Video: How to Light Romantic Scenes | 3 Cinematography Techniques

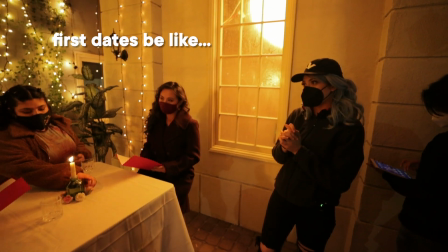you're ordering, you know, and then you drop a bomb on her, like something like, did you know I have a third toe?
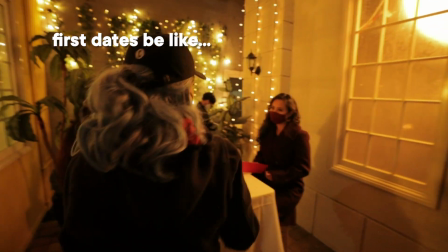I don't know, whatever. And then you're gonna be like, no. We're filming the intro, over. Hi, my name is Valentina V and welcome to 4-Minute Film School.
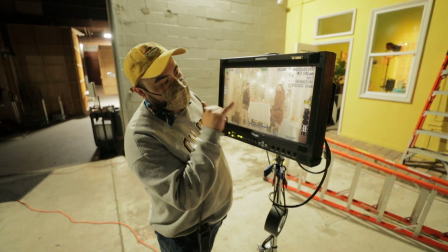Today we are shooting a romantic candlelit scene at night.
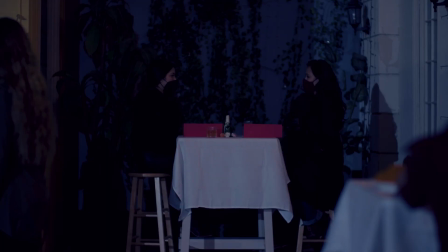It's gonna go from looking like this to this. All right, let's get started. We're starting now, over.
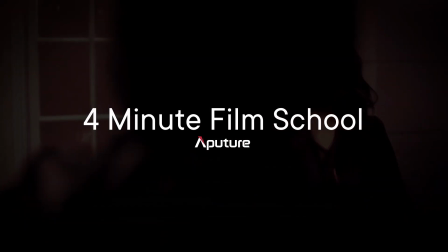Okay, so how can lighting convey romance? Well, for me, that sort of intimate kind of mood really correlates to warm lighting.
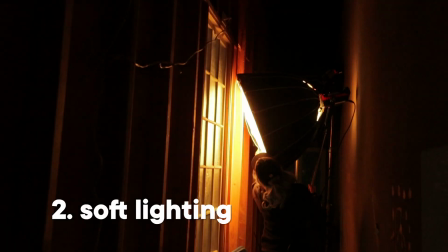And also, it's soft light, it is motivated light,
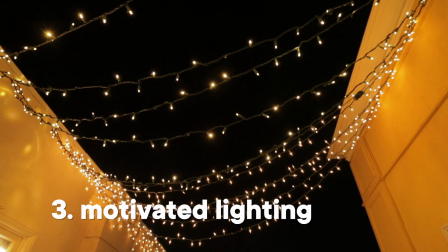so motivated from practicals like candles or Christmas lights in the back, and of course, that sparkle of light. And that's what we are gonna try to convey today in this setup right here, in this outdoor eating establishment.
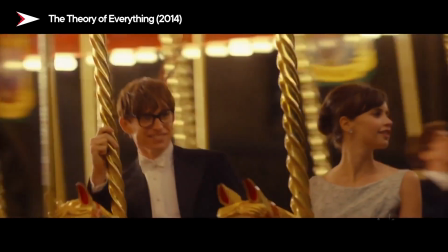You can see this type of lighting in scenes from The Theory of Everything, or even actually from Tangled, like all those warm lights in the water.
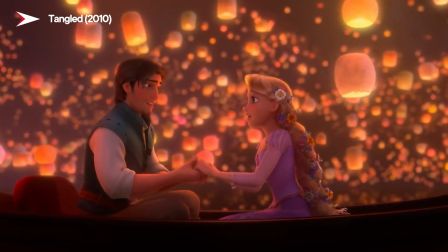That is just a super romantic mood.
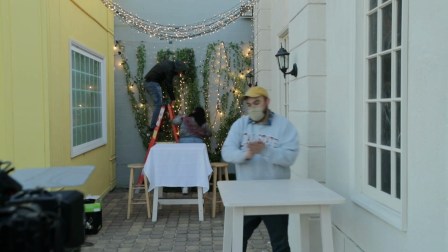Of course, we are setting it up during the day so that as soon as it hits night, we can start shooting. In this setup, these lights behind are going to be incredibly important because not only do they set that romantic scene,
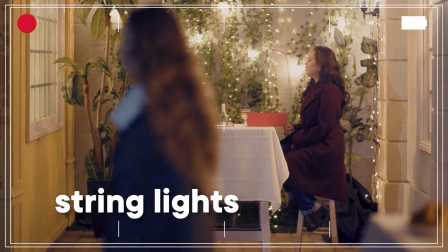but they're also practicals.
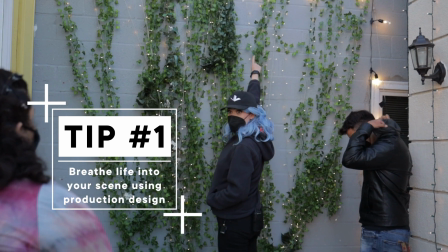So communicate with your production designer to make sure that the lights are the size you want, the type you want, the location you want, the color you want. Because string lights and Christmas lights usually come in two flavors. They come in daylight and they come in tungsten.
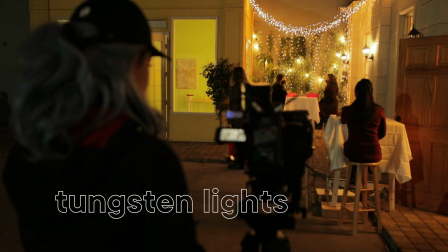In this case, I really wanted to make sure that I used warm lights, tungsten lights.
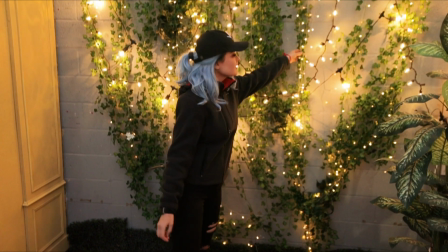So we have these that are here from the location, but then we brought in two more strings of bigger lights just to add a little bit more.
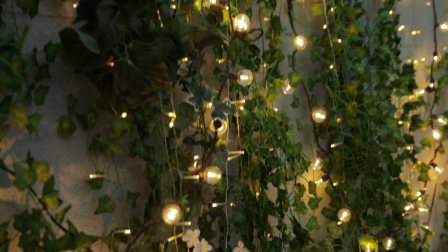We also have Christmas lights up top. So all of these lights are actually going to be the practicals that are keying our subjects in the two shot.
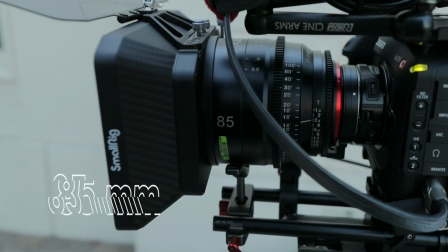I would say the wide, but we're actually shooting it on an 85 instead of an actual wide angle lens because
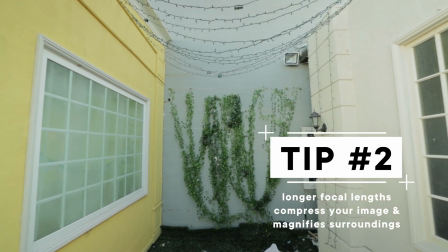the amount of restaurant we have is very little.
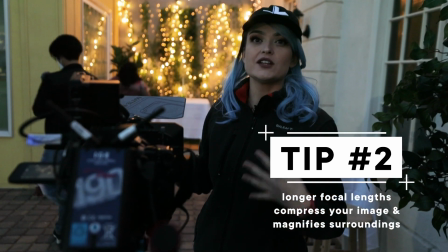So by shooting it on a longer lens, we're trying to make it look like there's more to the scene than there actually is.
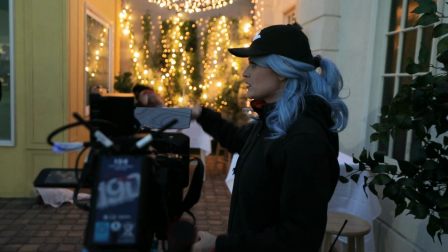So I've got the Canon C70 with the Rokinon Zoom lens. We're gonna put some people in the foreground milling about to make it look busier.
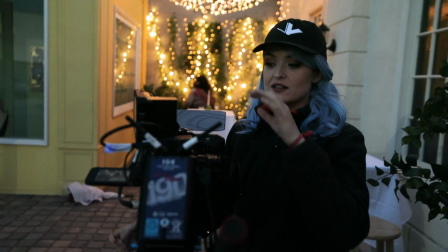And another advantage of shooting on the 85 is that the lowest T-stop is T1.5.
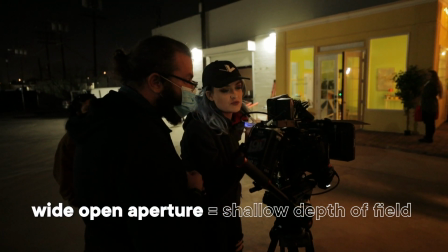So not only are those Christmas lights gonna have really nice, beautiful bokeh in the scene, really creamy,
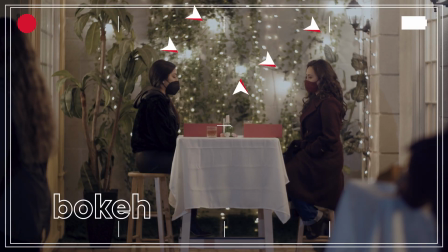beautiful round orbs, but we're also not gonna need to raise our ISO too much.
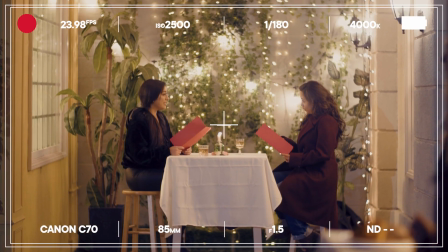I want this to be super, super cozy, and to me,
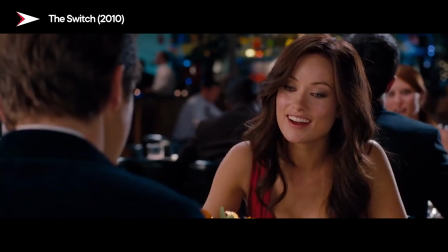coziness is a downtown area where all the restaurants and shops are open.
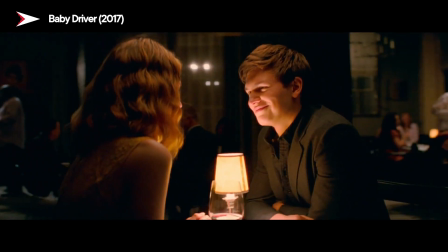You have this like soft, warm light coming in from the businesses around.
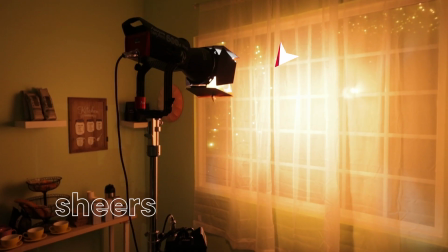So we put shears on this window, which is just outside of our scene over here,
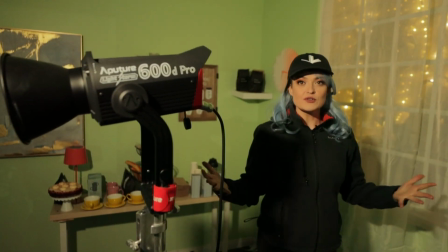and the shears are gonna act as a diffusion for our 600D.
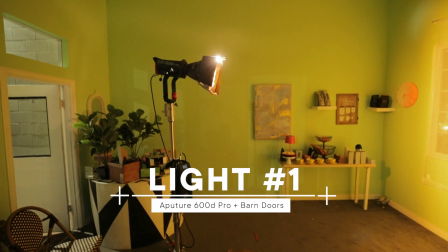Now, to be honest, this is a little bit overkill because we are trying to match our exposure with our Christmas lights.
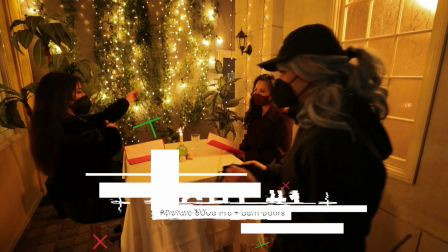So the Christmas lights aren't that bright, which means the 600D can't be that bright.
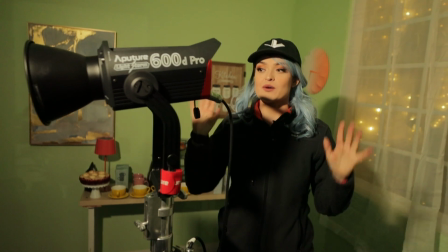We're probably gonna use it at just like 1 or 2%.
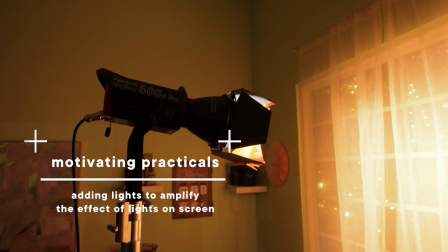We're gonna put some barn doors on there, clamp some CTO, color temperature orange, and then just send it through this window.
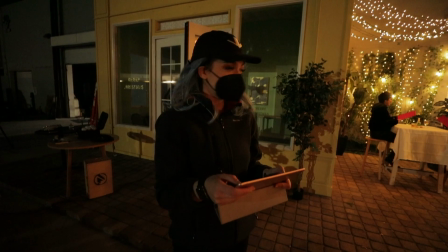Okay, striking.
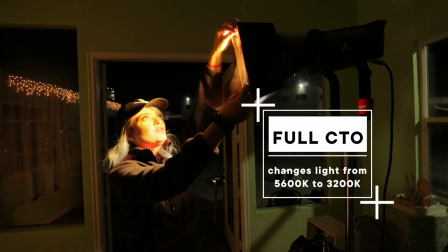So here I've stacked full CTO and half CTO to match the sparkle lights outside.
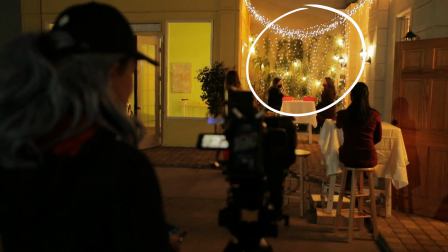When you're stacking gels, you're actually trapping heat.